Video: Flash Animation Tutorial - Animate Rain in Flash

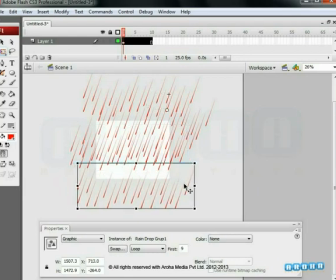4:08 Because we moved the layers a little, the raindrops seem to fall more randomly now and looks more natural.
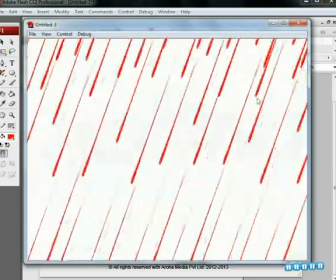4:16 The effect now is better, but we can still improve things.
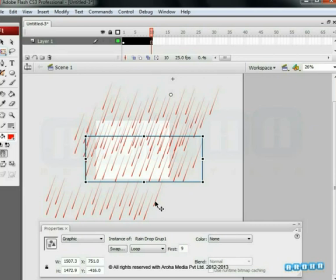4:24 Next we change the positions of layers to make them more random again. Now we go to the original raindrop and scale down the size of it we have used
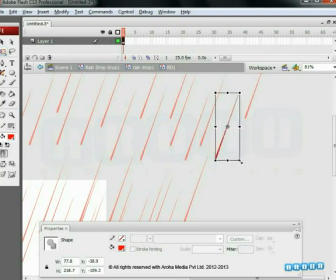4:35 this technique many times before when animating fire and smoke etc where
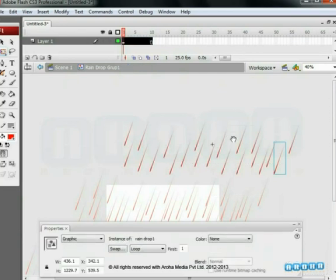4:40 any changes made to the original will instantly apply in all the duplicates we are moving raindrops more randomly again as seen in the video to make the rainfall look more natural
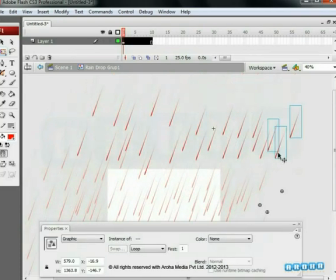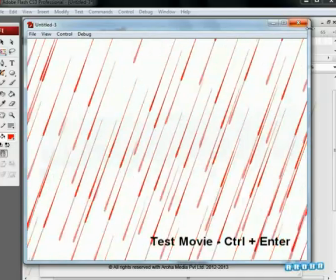5:09 we can see a slightly different effect on preview now
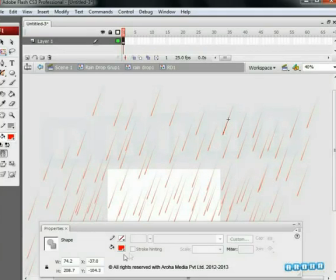5:17 we change the color of the raindrops to white by entering into the symbol
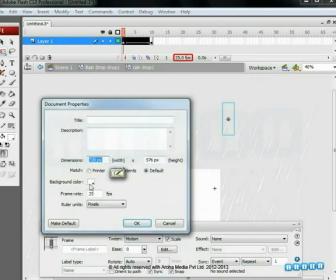5:22 then go to the document properties and change the background color to blue
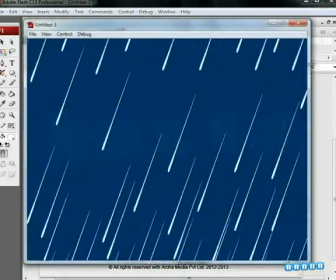5:27 now we can see a nice effect as white raindrops fall on a darker
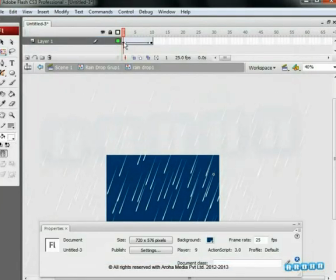5:32 background color next we edit the shape on the first key in the raindrop
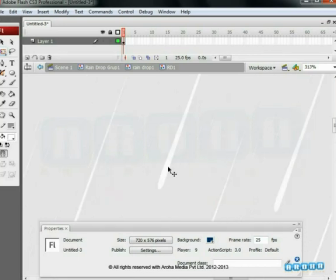5:37 by entering into the symbol we have made the symbol duplicate hence we can edit the shape anytime as it will apply to all the symbols now
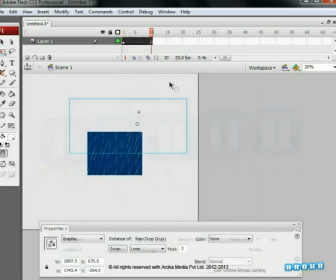5:47 we are coming outside of all the symbols on the main screen and click on the first key all the symbols get selected now convert them again into
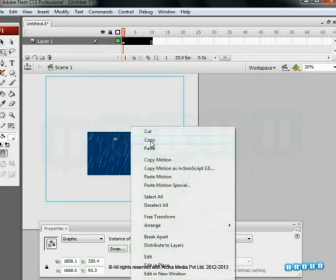5:57 a single symbol copy the symbol by using the right click and again we use the
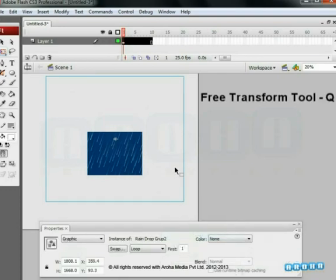6:02 paste in place option by using the free transform tool we scale down the symbol and change its position we can see that there is some depth created in
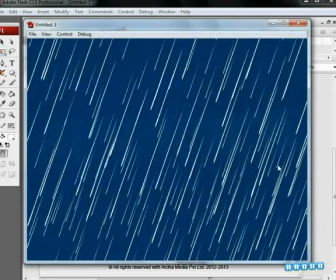6:14 the animation here the animation is not visible because we
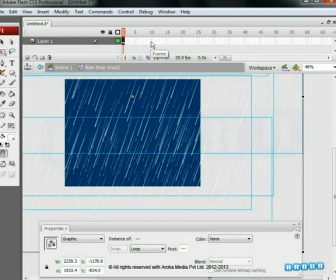6:19 have to add frames inside the symbol so we insert 10 frames
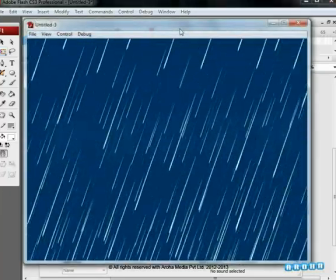6:24 now we see the animation on preview the animation looks ok
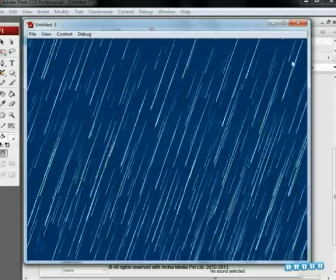6:29 but the drops that are on the back layers are being overlapped by the front layer drops
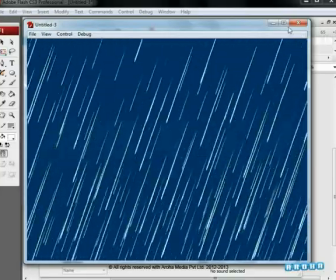6:34 and we don't want to lose out on those so we We slightly rotate the
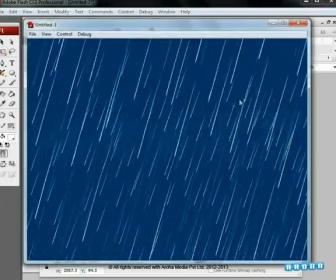6:39 main symbol and now we can see the drops that were being overlapped at an angle.
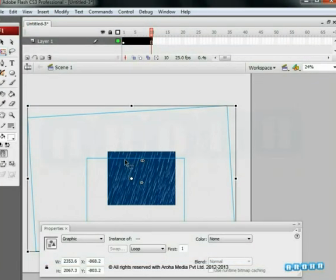6:45 Next we select both the symbols then use right click and distribute it to layers
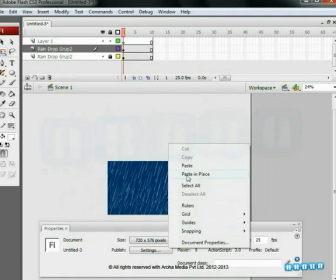6:51 then copy the symbol and again use paste in place option and change its position vertically. We are making this for raindrops group too. Now we can see that the raindrops look dense.
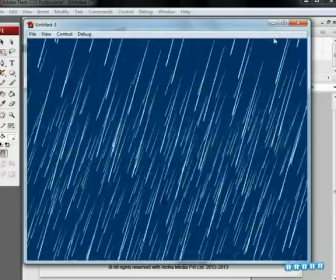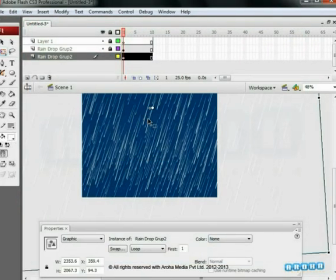7:11 next we go to the group below as raindrops group 2 and then entering
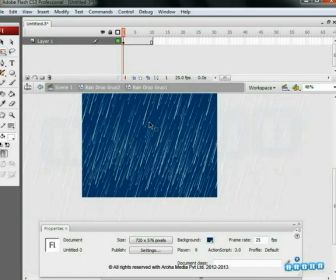7:16 into the symbol we can go to the actual graphic here we
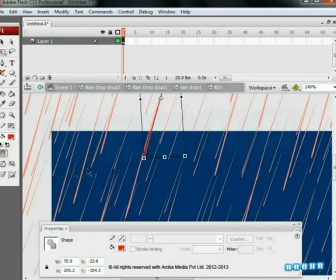7:21 make the raindrops read so that they are better visible than white and easier to edit
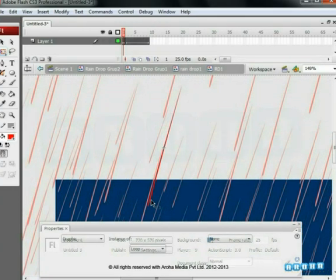7:26 we will change them to white again after we are finished with the editing we scale down the size of the rain by using the free
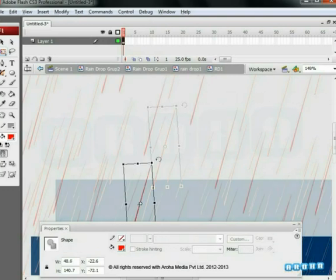7:35 transform tool now as you can see in the video that we
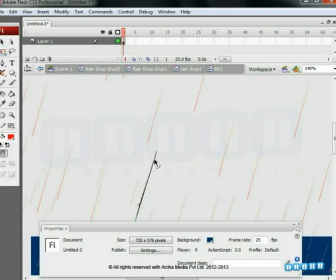7:40 have stretched the raindrop a little we have already scaled down the
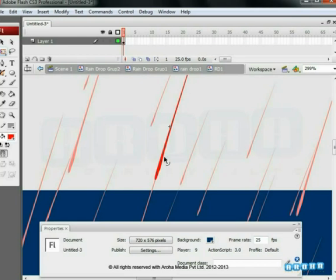7:44 actual size by using the free transform tool now